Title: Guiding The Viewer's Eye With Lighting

Howdy and welcome back. If you haven't been here before, my name is Brady and I would love to be your friend.
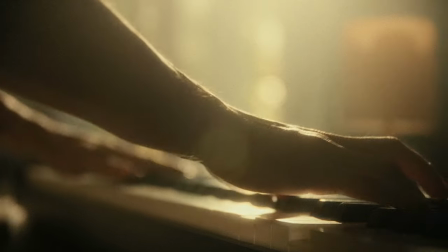Now in this video I want to talk about a technique that I love using to help guide the viewer's eye toward a particular subject in the frame.
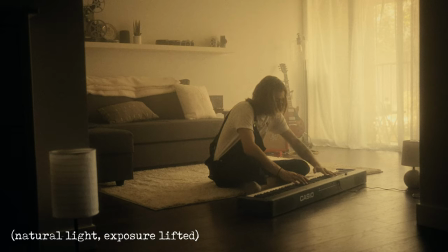Especially in scenes with very even and soft and ambient lighting, the eyes can tend to wander throughout the scene and not go where you want them to.
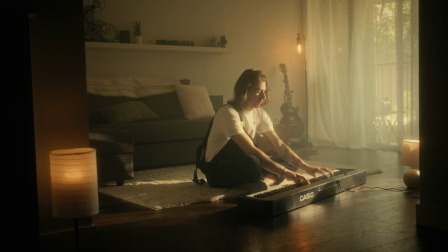So I want to talk about in this video a technique that I use to help guide the viewers eye to whatever subject I would like them to go to.
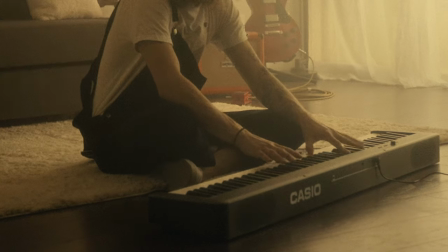One thing that I've been doing and one that I want to talk about in this video is really using a slash of light to almost be an arrow
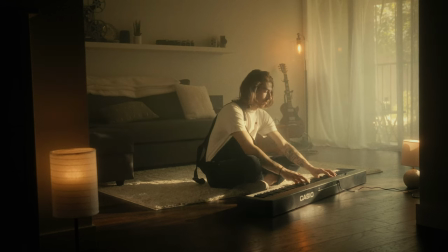or painting in light where I want the light to fall and the attention to go to and in this video we're going to talk about you know why how I do it and what this looks like. So looking at the frame you've got me sitting on the floor playing piano you've got a couple in frame practicals in this really warm sunset feel.
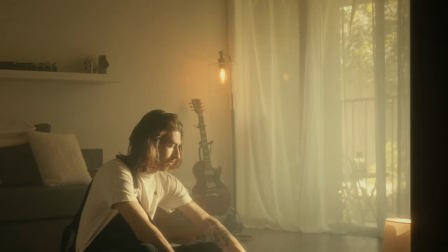Now you can see that my camera is also exposed for the windows and we've got a few in-frame practicals and that slash of light coming through
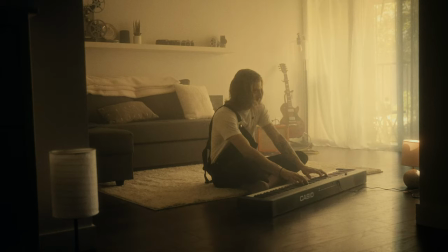on the floor but if we take everything away we've just got a lot of ambient light spilling throughout the room and then that's when my eyes
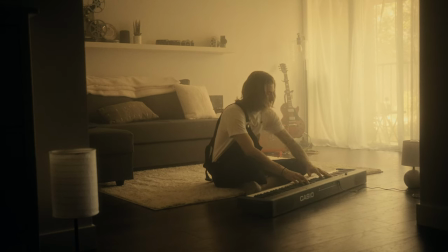start to wander towards the window or to the back wall or ultimately away from myself being the subject and that's something that I always want to avoid. I don't want somebody's eyes to wander throughout the frame.
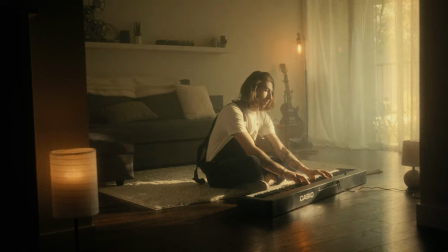But now with bringing in this slash of sunlight essentially, you're telling the viewer, hey, Brady on the floor playing the piano is the focus. This is where you need to look. Look here, pay attention. So now that we've seen the difference between just having ambient soft light in the room and the exposure brought
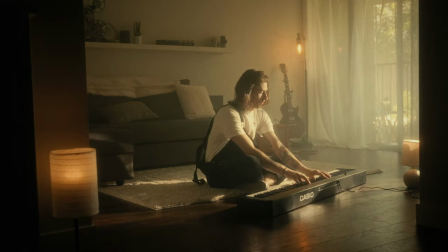up versus bringing in this light that really paints in where to look for the viewer,
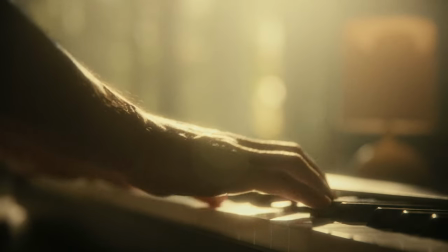I want to talk about now breaking it down and how I got this look and what I did to really get to this point.
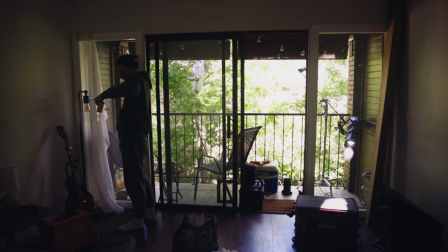So the first thing stripping it back, I added in shears over the window outside.
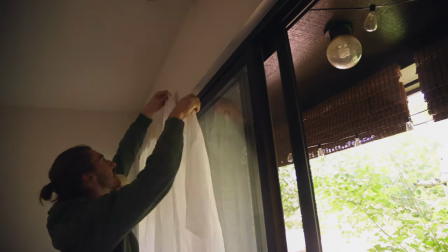Yes I don't have shears in my apartment yet. Don't make fun of me for that, please But I did this because one it's gonna kind of mask the outside Eliminate some of the distractions and also
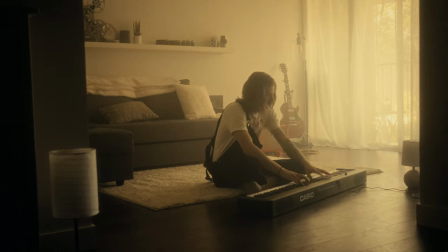bring down some of the exposure so I don't have to pump as much Bright light through the window by dropping down a stop or two from
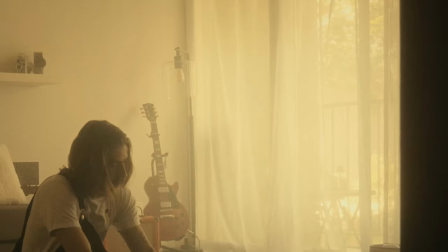the windows Now my lights don't need to be as bright to combat that and then I expose my camera for the windows with the shears having been over them So now we're just in time to bring in a first light and might be my favorite, second favorite, favorite light. It's the Amaran F, the flexible lights that they have. I've got one lighting me right now, an F21X. That's aside from the point, song for another day. I'm sorry I get distracted.
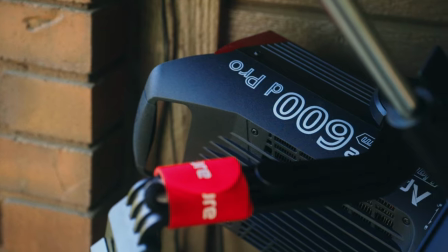Second favorite light, 600D. That's what I brought in for my light of choice because it is a bright daylight source.
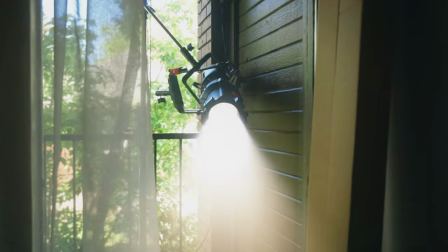So I put the 600D outside the window on my balcony on a C stand and on that a C-stand as well on that 600D I used a spotlight mount.
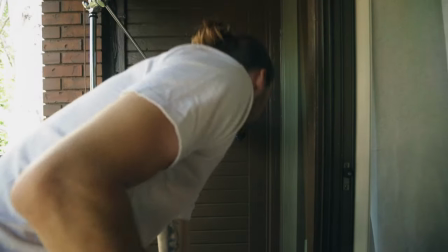And the spotlight mount, one, it's my favorite light modifier, but two, if you don't know what it is, ultimately it's going to be a lens, like a lens for your camera, but for your light. It's going to make your beam focusable and give you different beam angles as well,
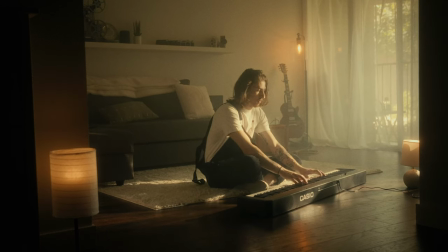so you can shape it and really paint in exactly where you need, kind of how we're painting in this streak of light. So I knew that a spotlight mount would be a great decision, and then additionally I added in a gobo as well.
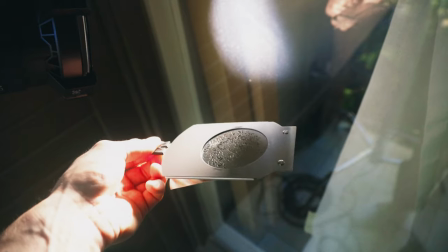Now a gobo is just a little metal sheet that you're going to add in front of this lens element and the spotlight mount and it's going to have a variety of different textures to it, creating texture to the light. So with the spotlight and the 600D out there, I took the blades of the spotlight mount and I just shaped this to be a very narrow beam.
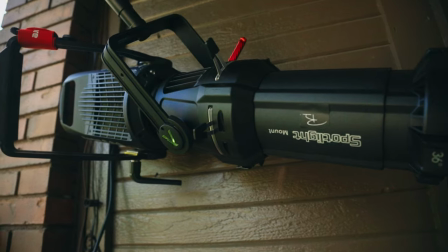The blades in the spotlight mount make it easy to really shape and figure out how wide
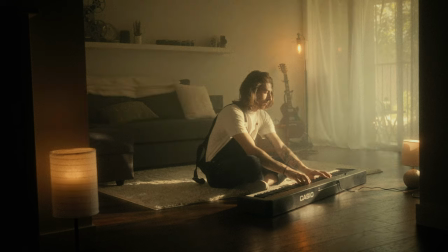or narrow you want this spread of light to be and I really just wanted this slash coming across the floor.
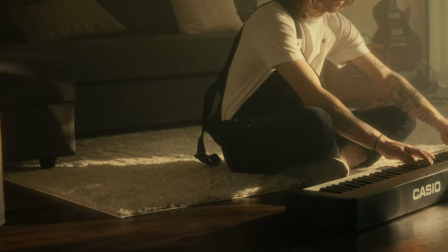So I took those blades and just moved in this beam to be very narrow and long.
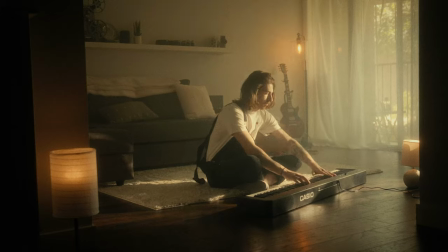So we've got the spotlight with the 600D. Now say you do not have a spotlight mount and you do not have that to work with in your arsenal. Well, that's not the end of the world. You can also of course use, say you've got a reflector dish with your point source light. And a point source light is important because you want this hard slash for this particular look. So say you've got your point source and a reflector dish.
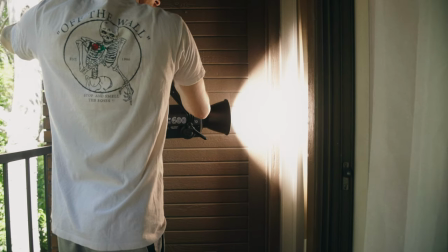You can take instead of a gobo, you can have either a cuculores,
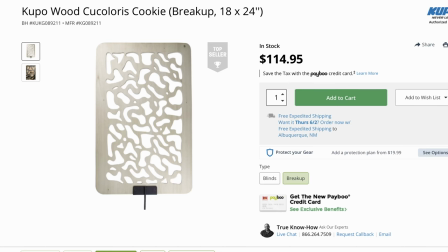which is just like a wooden board with texture through it emulating brush or trees. or you can go outside and grab
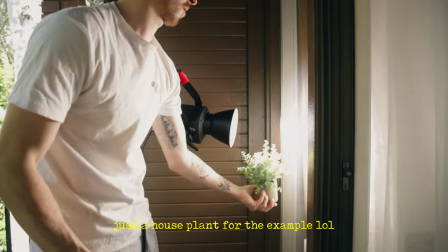a tree branch and stick it in front of your light source and then also using a flag or a
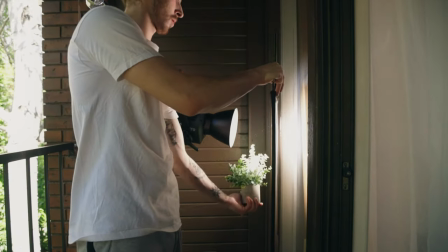black poster card to really cut in and flag off where you want your light to spill into emulating those blades of the light as well so if you don't have a spotlight mount it's not the end of the world you just want a hard light source and then you can shape it accordingly using things like tree branches or flags or black poster card just to shape in that light a little more but I personally love the spotlight mount and I think it's a great investment for your kit if you've got a lot of bow and smell light sources. But moving forward, you see that this light here, this slash of light, the 600D, acts as a multi-purpose light, essentially.
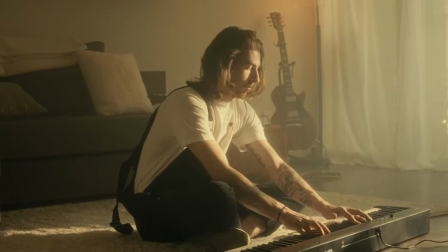It's acting as the key light, lighting myself with this very hard, nice sunlight. And then it's also lighting up the scene across the floor, lighting on the piano, lighting on the wall as well. So this is gonna be the key factor or key light, essentially, for the entire scene. And then I was looking at it and I was like, well, it's almost there. Looks pretty good. I don't think I want much more. but I also wanted to add in just like practicals a little practical light so we
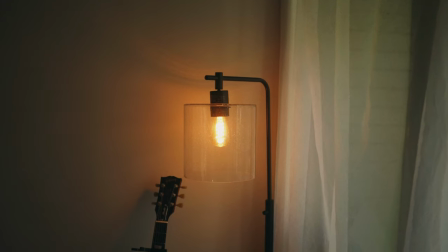started with that Edison bulb that you see the floor lamp I've just got that there and I put that on a dimmer and I dimmed it real low just so it's
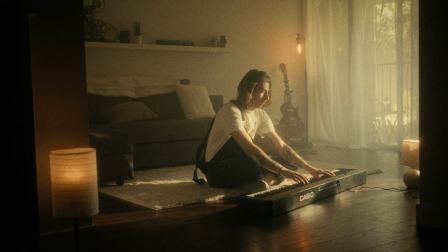not blown out in the background and distracting and then additionally with these two other practicals that are just kind of scattered throughout the floor I used an
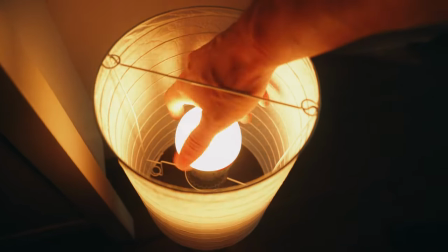Aputure B7C in both of them and in the frame left one I put that there just to spill up on the wall there and then on
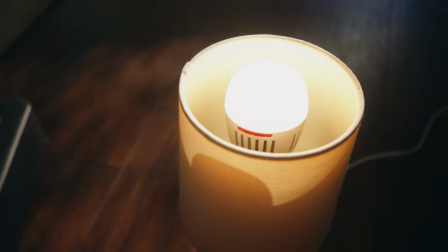the frame right one you can see it just by the piano adding a little bit more visual interest on the floor.
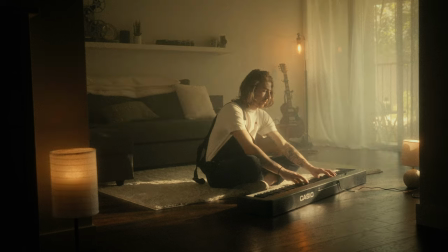Both of those I went inside a slink and set them to 2700 Kelvin just for a warm contrasty color contrasty pop of light throughout the scene. That's really it honestly and it's not an intricate setup at all. I did add a significant amount of haze just because why not?
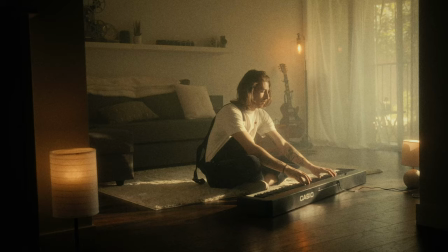You guys know me I love my haze so I did add some haze and that also added to these pools of light and diffused the light a little bit
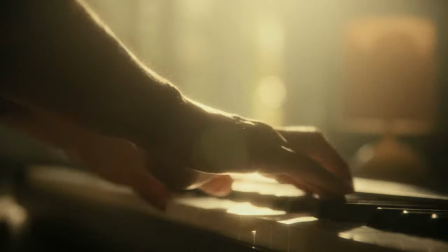made it you know a tad more soft and pleasing as well because haze will do that it'll diffuse and disperse the light a little
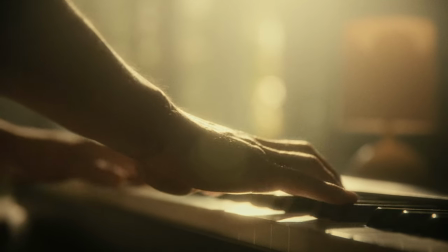bit more that ultimately is it we had the slash of light and then these practicals and that was entirely it and i wanted to keep it simple just to talk about
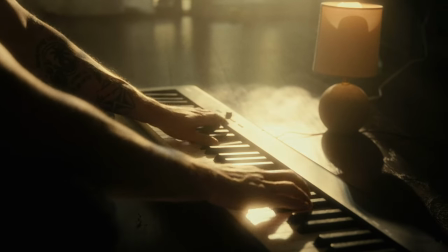the main focus which is guiding the viewer's eye to where you want them to using painting light now not every scene calls for harsh sunlight or a sunset type of feel sometimes you need this very soft ambient light and going back to the beginning you might get confused how do you do this if there's soft ambient light but with soft ambient light your eyes you know bounce around but you can use these same tactics and just flag off instead of using a spotlight mount you've got your soft source and then you can bring in a flag and a floppy and really just create these barn doors for the light to barely come through in the direction that you want it to and still use the same foundation of these techniques where we're talking about painting in little sections and guiding the viewer's eye and making little exposure pops where you want the viewer's eye to go to. Similar to the video actually I did last week on my channel as well with using pools of light so these can kind of go hand in hand as well. So don't get confused if you don't have a sunset scene or this golden hour harsh sunlight scene you can't do this at all. No you can definitely apply it in its own way to your own particular scenes. So please without further ado that completes this video. Go ahead and try this on your own particular shoots and see how it improves your footage. But until next time, adios amigos.